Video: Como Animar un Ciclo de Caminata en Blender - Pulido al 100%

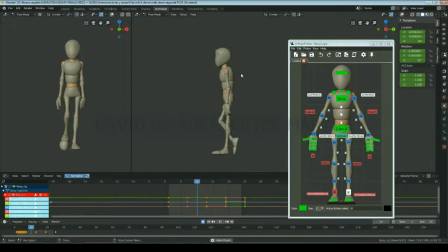a continuación procederemos a crear los breakdowns entre cada una de estas poses Es decir, en los fotogramas 4, 10, 16 y 22 En los fotogramas 4 y 16 tendremos las poses en donde justo habrá dado el paso
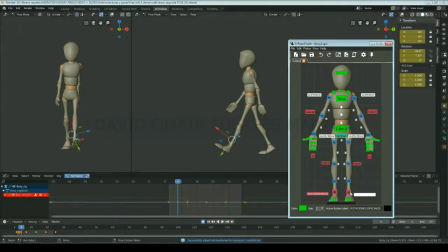Así que el pie delantero estará completamente apoyado en el suelo Y el cuerpo estará en su punto más bajo En esta ocasión, para posar las caderas y el torso, utilizaremos el breakdowner, puesto que queremos que sus rotaciones estén justo entre medio de las dos otras poses.
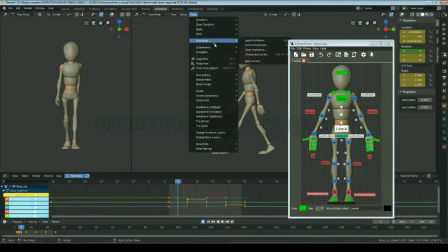Para posar el control central, puesto que queremos que las caderas se muevan con un spacing constante hacia delante, primero utilizaremos el breakdowner y estableceremos la pose justo en la mitad del movimiento. Y puesto que es la pose extrema baja del cuerpo, ahora solo nos queda bajar el cuerpo acordemente.
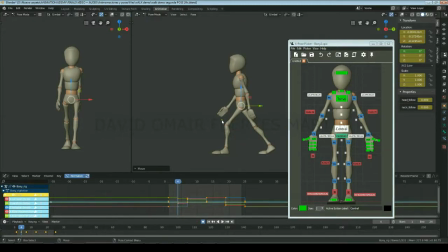Queremos bajarlo hasta que la parte baja de la pierna esté casi recta, pero aún esté inclinada hacia atrás, puesto que queremos dejar margen para que en las siguientes poses la rodilla siga avanzando hacia adelante, manteniendo así un movimiento fluido.
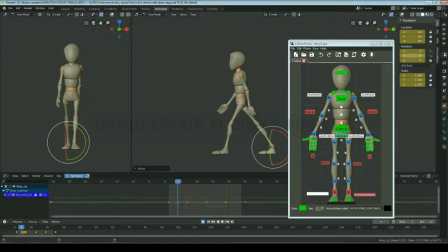Al pie trasero le restableceremos las rotaciones especiales a cero, y asegurándonos que la punta del pie se mantiene en el mismo lugar, lo posaremos con las rotaciones generales del pie y la punta, dejándolo en un ángulo de aproximadamente 45 grados.
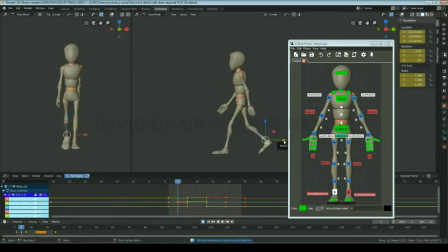Lo empezaremos a rotar hacia afuera en el eje Y y hacia afuera en el eje Z.
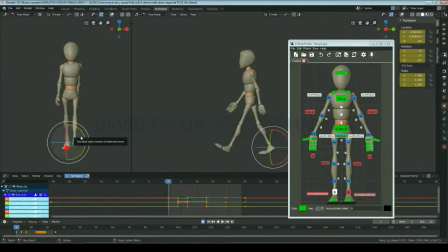Y puesto que esta rotación cambiará la posición de la punta del pie en la vista frontal, lo moveremos ligeramente en el eje X para que siga en el mismo punto. Y por supuesto, asegúrate que la punta del pie no esté traspasando el suelo.
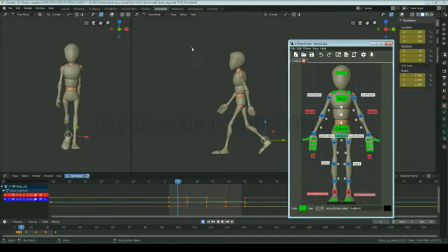Utilizaremos el breakdowner para posar el control de la rodilla, dejándola en un punto intermedio. También utilizaremos el breakdowner para posar todos los controles de los brazos y los hombros, pero en lugar de dejarlos en un punto intermedio, favoreceremos la pose anterior, lo que separará los brazos del cuerpo.
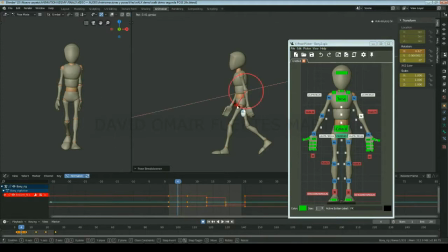y rotaremos ligeramente hacia atrás en el eje X la parte baja del brazo que se está moviendo hacia delante, para así crear un poco de arrastre en este. Ahora solo nos queda posar la cabeza, en la cual también utilizaremos el breakdowner para establecer una pose intermedia,
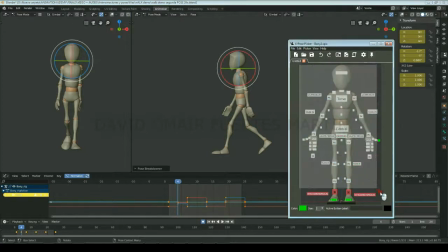y crearemos la misma pose pero invertida en el fotograma 16.
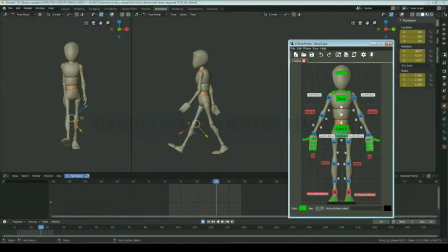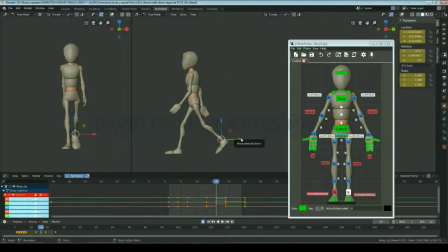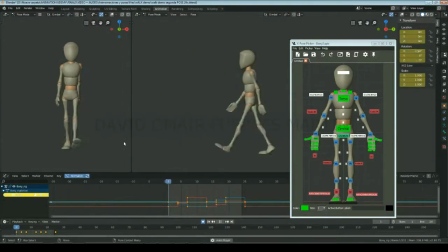A continuación crearemos la última pose, que será en la que el personaje llegará a su punto más alto. Así que iremos al fotograma 10,
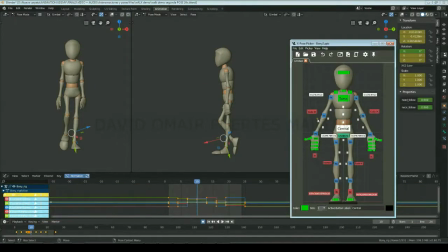utilizaremos el breakdowner en el control central para asegurarnos que el cuerpo se mantiene a la misma velocidad hacia adelante y ajustaremos su altura para que la pierna apoyada esté completamente estirada.
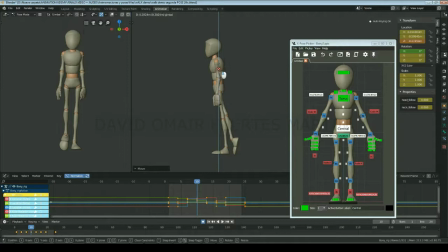Eso sí, asegúrate que no se deforme hiperestirándose, déjala justo en el punto donde la pierna se pone recta. Y seguidamente iremos al Graph Editor y favoreceremos el keyframe extremo de la curva Location X para que el personaje se mantenga más tiempo sobre la pierna apoyada.
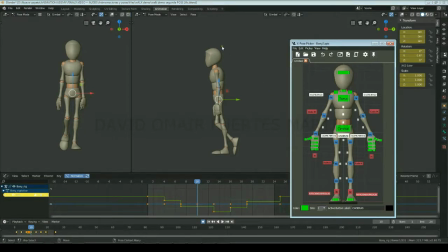Para posar las caderas utilizaremos el Breakdowner y favoreceremos la siguiente pose, puesto que la parte alta de la pierna ya casi habrá llegado a su punto máximo de rotación hacia delante y por lo tanto las caderas tendrán que corresponder esta rotación.
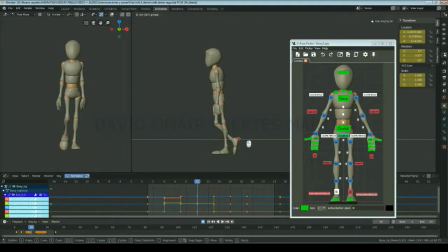El pie que está levantado lo pondremos delante del pie apoyado en la vista lateral. Lo dejaremos con una pequeña rotación hacia abajo. Lo rotaremos hacia adentro en los ejes Y y Z.
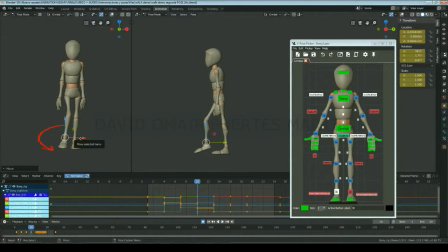Lo echaremos un poco hacia afuera para que se mueva hacia adelante formando un arco visual, dejando así un espacio vacío entre ambos pies en la vista frontal y lo acercaremos bastante al suelo. Asegurándote que los orientadores de las rodillas siempre están por delante de estas y no se quedan detrás
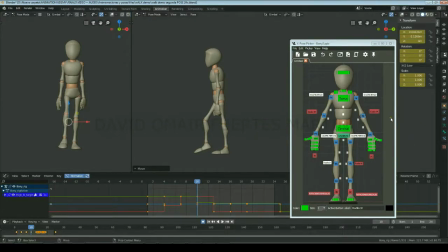Para posar el torso utilizaremos el breakdowner Y en el eje Y nos iremos al graph editor y haremos que en el fotograma 10 la rotación sea mayor que en la siguiente pose de contacto para que así empiece a rotar en el sentido contrario en el fotograma 11,
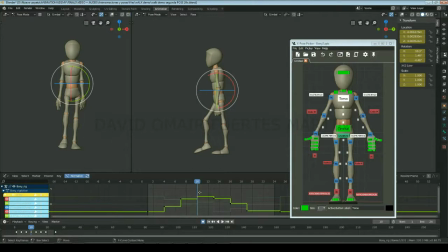puesto que esto le dará un poco más de fuerza y conciencia al personaje, ya que el torso estará anticipando el cambio de punto de apoyo antes de que se produzca. Y por último, para posar los hombros, brazos y muñecas, utilizaremos el breakdowner y favoreceremos ligeramente la siguiente pose.
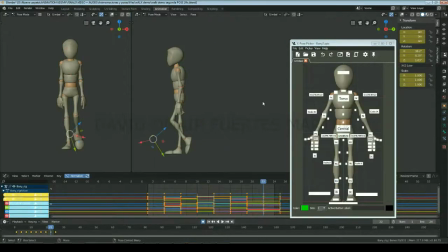Solo queda replicar esta pose invertida en el fotograma 22 y ya tenemos acabado el blocking de nuestro ciclo de caminar.
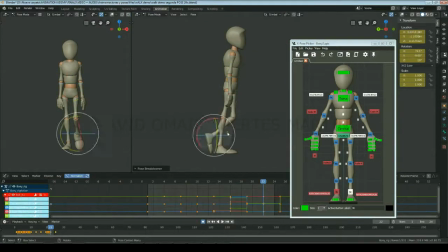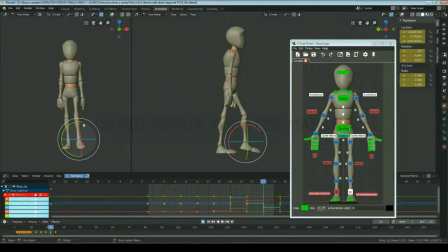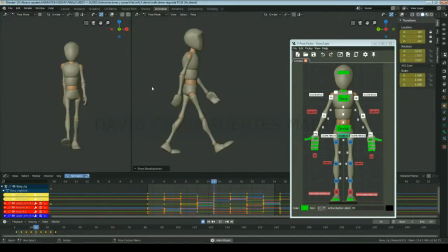Ahora es el momento perfecto para ver nuestro ciclo de caminar, mejorarlo, corregir los fallos y enseñárselo a nuestros compañeros para obtener feedback. Las primeras cosas que me doy cuenta que tengo que modificar son los pies en las poses 4 y 16,
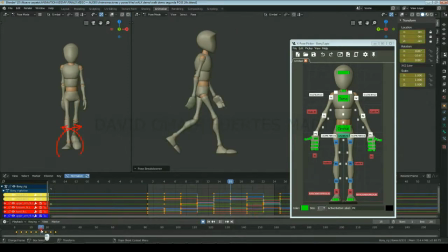puesto que se rotan demasiado hacia adentro creando un pop en el talón. Así que los reposicionaré asegurándome que la punta del pie se mantiene en el mismo punto.
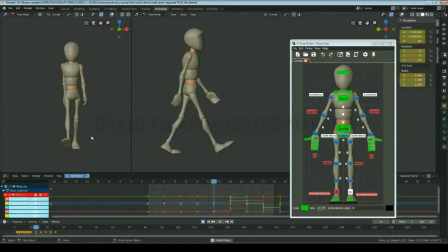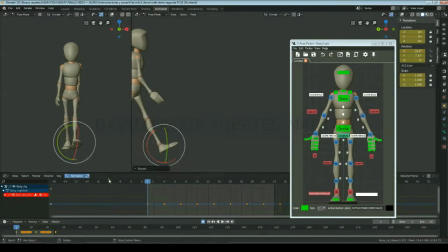Otra cosa que modificaré será la rotación del pie frontal en las poses de contacto, puesto que ahora viéndolo de nuevo siento que son excesivas. A continuación, ajustaré los orientadores de las rodillas en la vista frontal para asegurarme que éstas se mueven fluidamente de lado a lado.
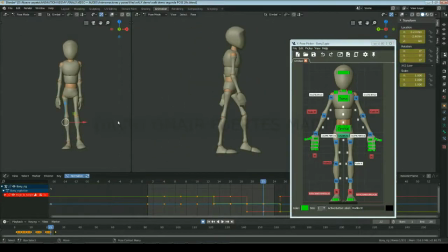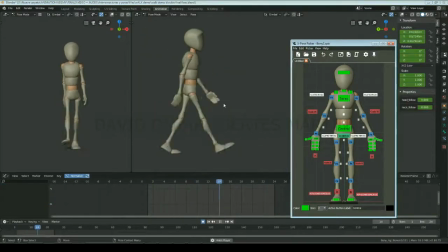Otra cosa muy importante es el movimiento vertical del control central, puesto que ahora parece que el cuerpo sube demasiado rápido y frena este movimiento de manera muy abrupta.
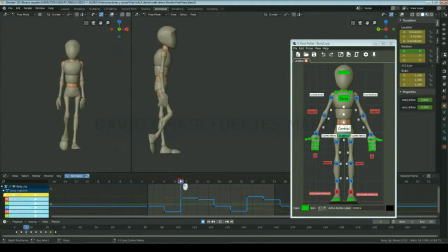Así que analizaré el graph editor y como podemos ver ha habido un pequeño error y la pose intermedia está más alta que la extrema alta, así que modificaré el keyframe para que haya una pequeña llegada lentificada en el eje Z hasta la pose extrema alta.